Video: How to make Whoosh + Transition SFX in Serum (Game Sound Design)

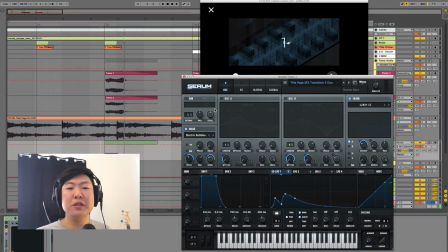Okay, I really like this because it has like a scrolling sound, and it goes to the level selector. It just kind of falls into it like a I don't know, pebble falling or something like that. It's just kind of like guiding you in. You can try different sounds here.
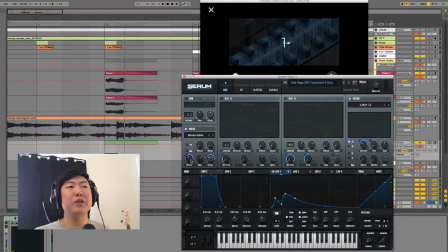See, that works well. And with the pitch, it's really cool because it's kind of like a tape machine. So as the pitch drops, the timing gets slower. Okay, not that one. It's very
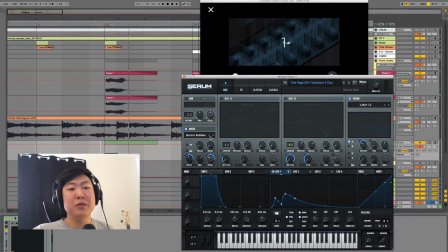applicable to just making sounds sound more realistic, even though it's super it's made in a plugin inside of software. But so there you go. That's the first sound.
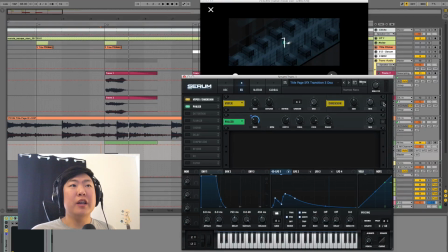And then I applied some effects like this dimension just to give it more space. This is what it sounds like without, and then with. Just makes it kind of wider, kind of breathes.
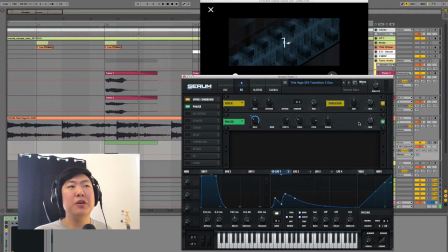And then you have the phaser. Now the phaser in Serum FX is ridiculously powerful. See, now it sounds like, I don't even know, just bubbly and weird. You can really push it to the extremes.
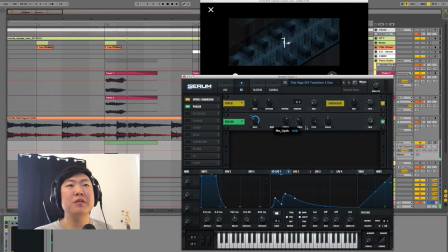But yeah, so it's kind of like the fun plugin. With video games and movies, you can really have fun, especially video games. Video games are designed to be fun, even the serious ones.
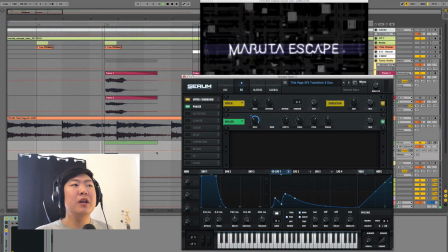So you can kind of get away with stuff like this, and it really engages the listener, okay, or the player, whatever you want to call it.
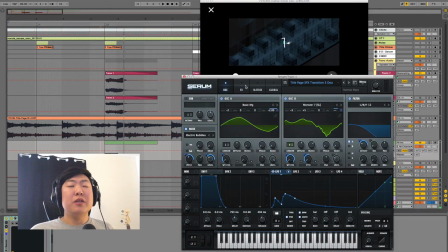So there you go.
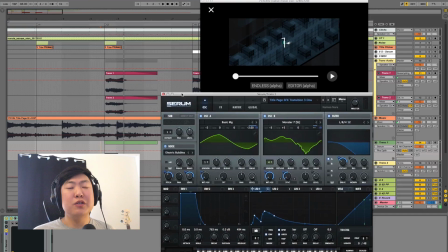Now you do something that is it just enhances any sound, which is add reverb.
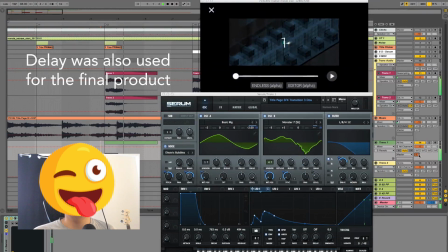And there you go.
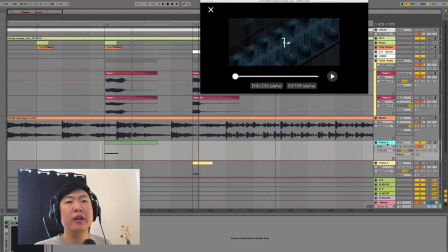And then I print that by using the resampling function on Ableton.
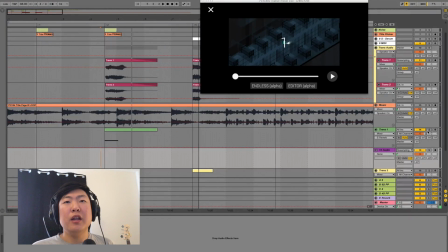So I do that. And then what that does is it
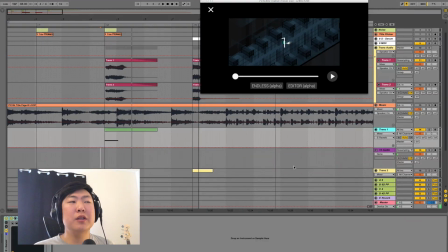records whatever's coming out of the master channel. So as long as this channel is the only thing that's being recorded, it's going to record that.
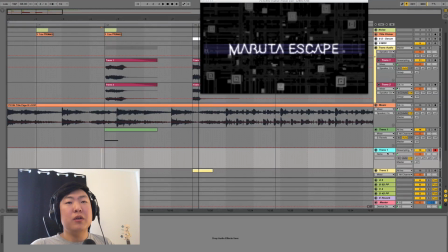So, okay, you can title it transition 1 and then press record.
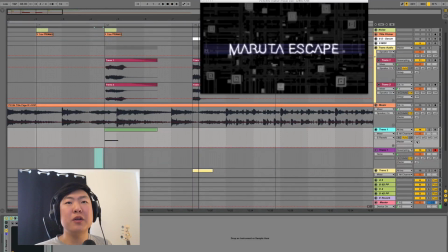The cool thing about this is you can bump the reverb.
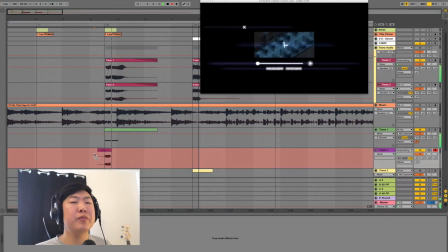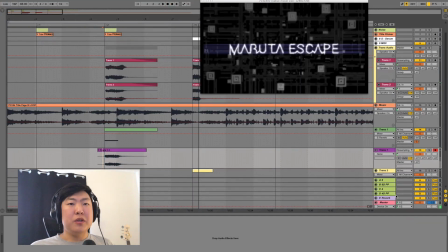And they recorded the reverb, okay? Which is in a auxiliary channel.
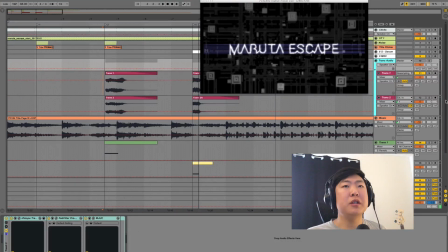And then that's basically this over here. And I did some post-processing to it, and I'll go over that after I go over the second transition sound.
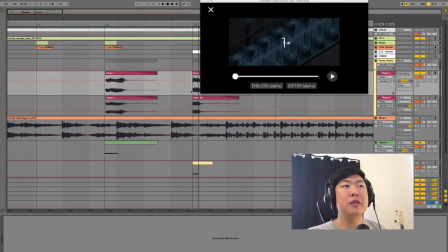Okay, so I'll play the second transition sound right now. Yeah, so first, when I was making these sounds, I try to use the same kind of Serum patch and try to make it work,
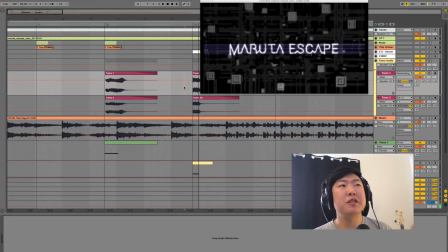try to reverse it, all types of stuff, but the truth is the sound is the visual is just way different than the first one.
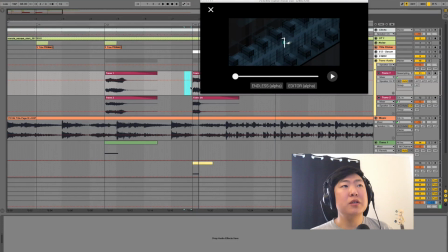So I started from scratch and actually failed a couple times, but that's the thing with these types of sound design is sometimes you make 10 iterations and you're like, oh, I like this one the best. And you go with that. No problem there. So that's the visual.
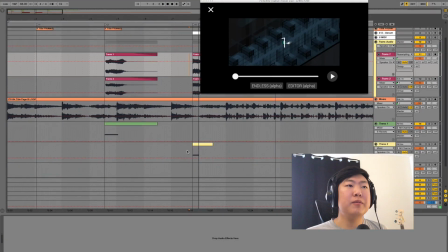So I wanted to match that. Okay, same thing, you draw in the note.
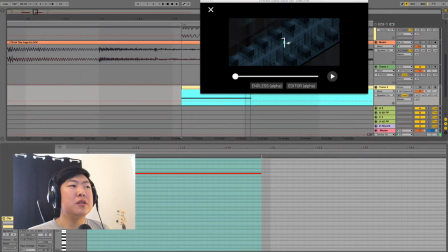And Ableton's really cool because, I mean, maybe you can do this in every DAW, probably.
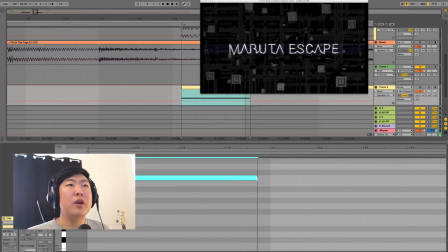But if you drag, you can kind of see the visual.